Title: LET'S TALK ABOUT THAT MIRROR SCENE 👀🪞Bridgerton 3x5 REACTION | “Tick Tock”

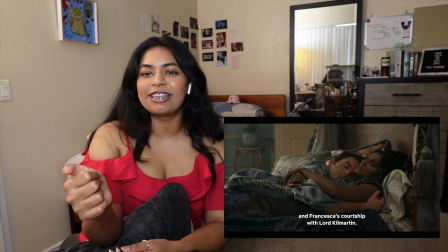Like, his chemistry, like, you can tell he's still, like, moving his thumb across her shoulder.
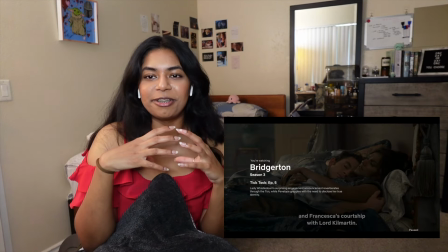Like, he really sells the fact that they are a married couple. They're very much in love, and they're very affectionate with each other.
Is this the only reason you wish to delay our news?
He's like, I want to scream it from the rooftops, girl. So the fact that they took inspiration from like a sari to make her dress. Thank you from all the South Asian people out there. I want to thank whoever took that decision. Like, I love you. And I will give you my firstborn child. Simple.
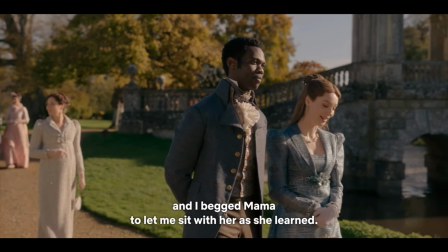My sister Daphne had just begun her lessons, and I begged Mama to let me sit with her as she learned.
You love a little nod to Daphne. I miss her.
It's almost nauseating how perfect they are together.
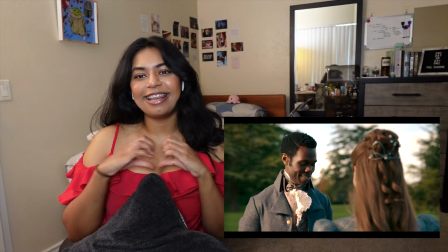Almost.
Anthony is nauseatingly cute. I concur.
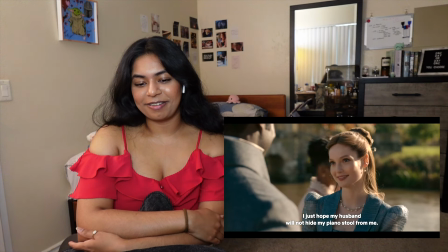I hope my husband will not hide my piano stool from me. I would not dream of it.
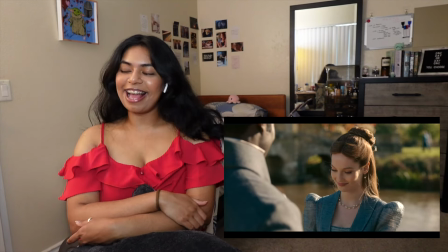He said, I would not dream of it. Okay. I see you, Mr. Kilmartin, making those moves.
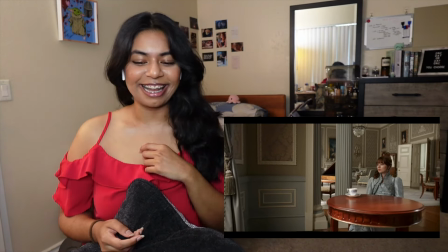I see you. Very subtle. I like that.
Love to see her as my countess.
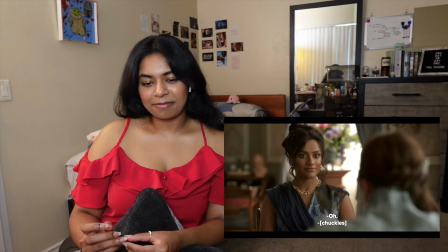She's a natural. Fruit jellies it is.
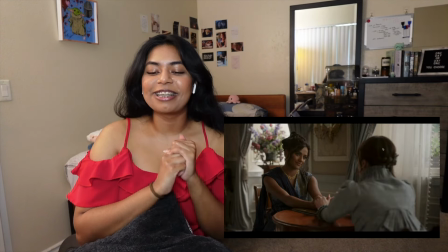I love this. I've been waiting to see more scenes with Kate and Eloise since last season, because they have had little bonding moments in season 2.
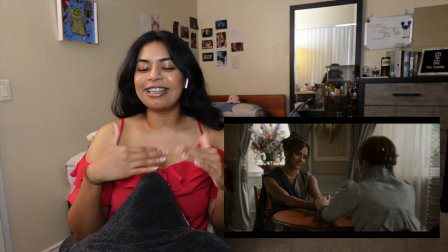And the fact that there's a nice little callback to that,
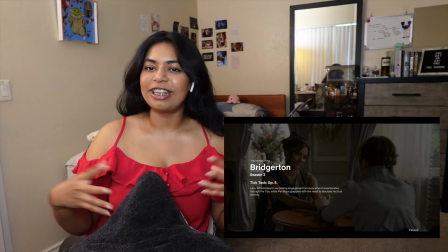and like it really shows like how much their relationship has developed into a really nice friendship.
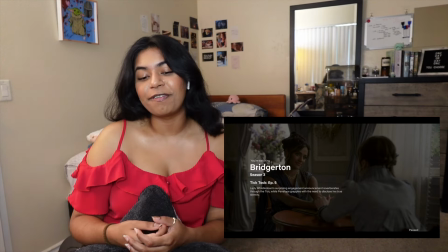Well, right now it's a sisterhood because she is a part of the family, and I think that's absolutely beautiful.
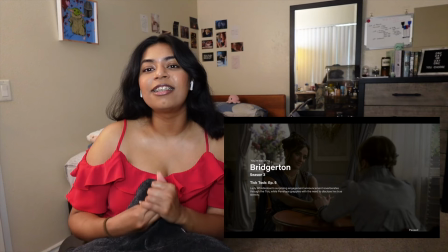This is where I think the show really shines, because you see these little mini dynamics throughout the show,
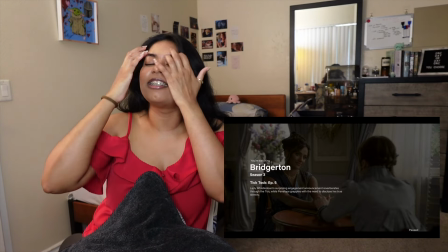like of all the siblings and their interactions, and I just think it's the crowning jewel of the season.
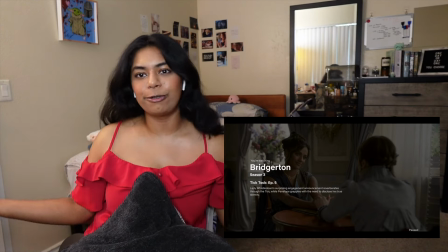Besides the main couple, of course, because we're primarily here for the romance, but this is just so touching to see, and it's so beautiful.
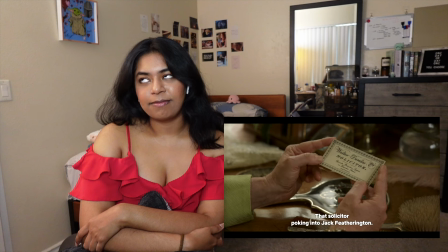That solicitor poking into Jack Featherington. He wants to see you again.
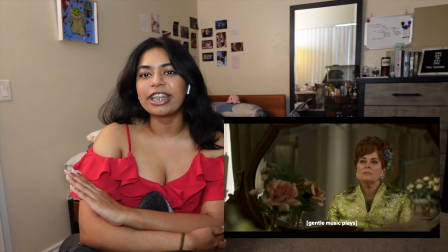I just never want to hear Jack Featherington ever again. I have very strong PTSD from season 2.
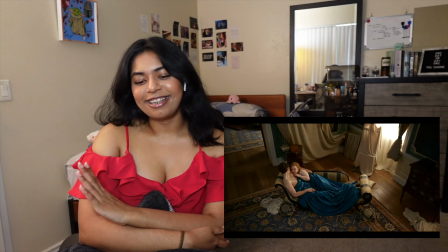Look at this cuties. Aftercare, we love that.
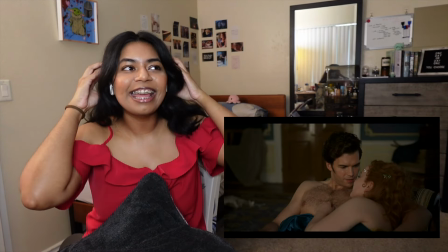If I had to revise the scene in my headcanon, I would have had him kiss her forehead and then say the line.
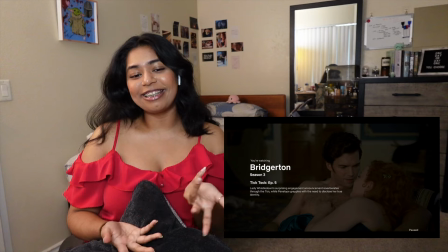I think that would have been more endearing. I mean, it's great the way they did it. It's very effortless and like seamlessly integrated into the scene,
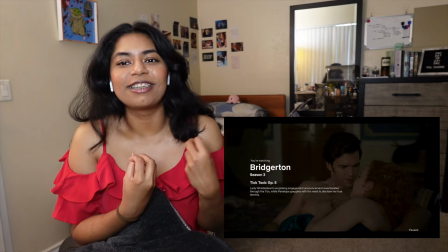but I would have had them add a little bit more of like physical affection to like really hammer the line home.
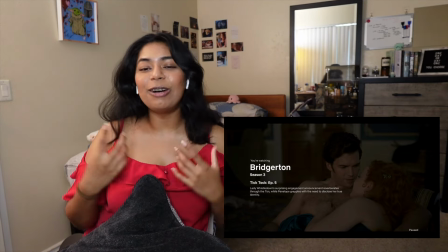Because this is an iconic line from the book. I would have approached it a different way, and I like my version better.
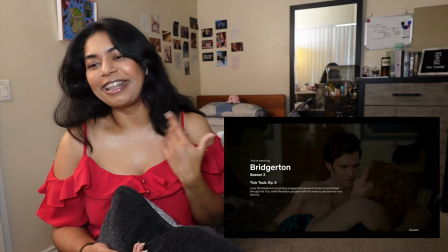No offense, Luke. I love you, I really do, but like, you could have done a little bit more.
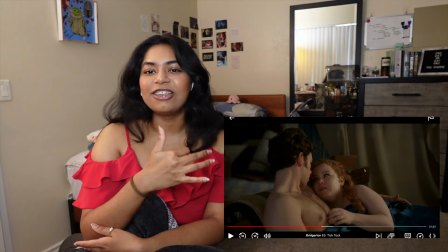And I love that she's like engaging in physical touch, because he has verbalized that he likes that.
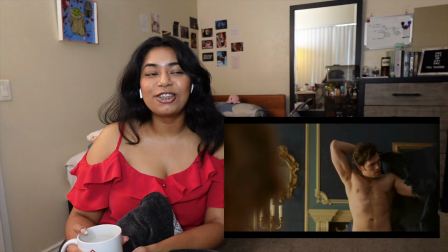That's a really nice touch from Nicola's part. I'm looking so disrespectfully at his torso.
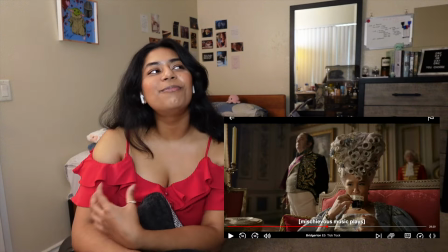And maybe other parts. I'm not really enjoying Queen Charlotte's storylines.
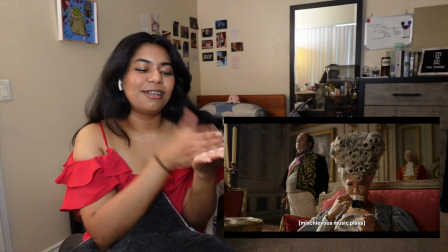It's always the same. It's always meddling in the marriage part, or we're going out to whistle down.
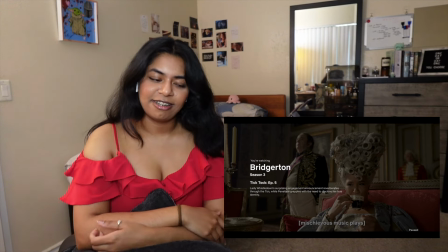It's always these two. And it's a bit of a letdown, not gonna lie.
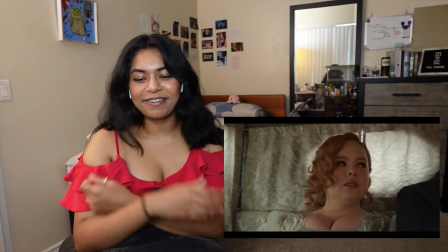Colin. Feel like, cannot people see us?
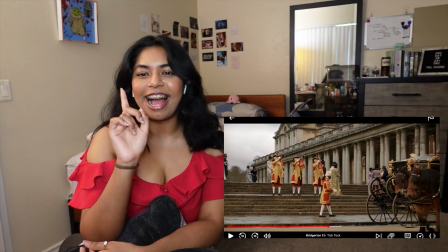Okay, another thing I caught. I think they forgot to cover up Nicola's tattoo.
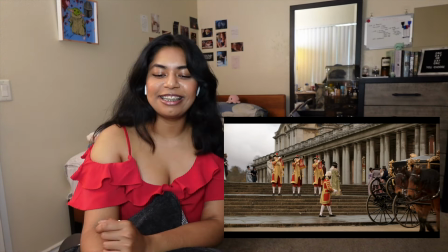I think she has like a little tattoo here. You can see it. What is it? Aw, the way she snuggles up next to it.
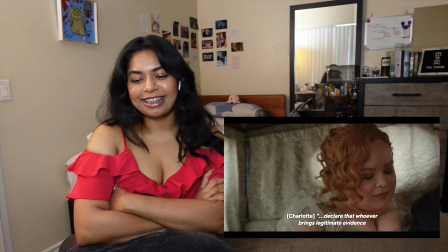Dearest members of my most esteemed Tock, I hereby declare that whoever brings legitimate evidence of Lady Whistledown's identity.
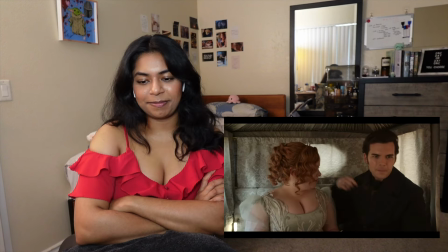Her necklace looks so good. Alice, don't come at me. The way he pulls her in.
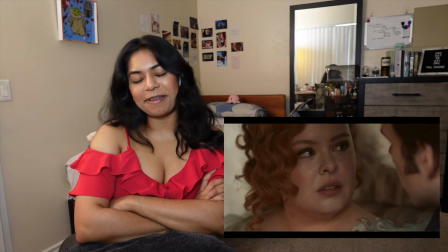Cute. I mean, she's in disarray, but he's just such a happy man. Love that. It's all gonna go downhill, but I love it for the moment. Colin looks so dapper.
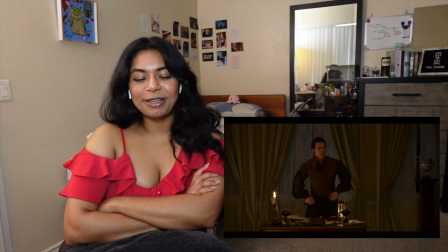Like, it's...
I've been looking for you.
It's concerning how I feel about this man.
But I love her, Elle, in more ways than I can even express.
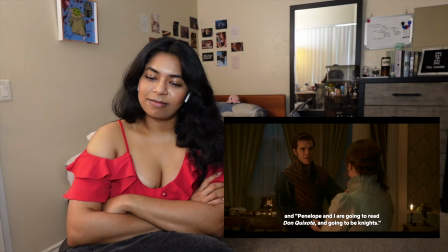Penelope that, and Penelope and I are going to be donkey.
That is so cute.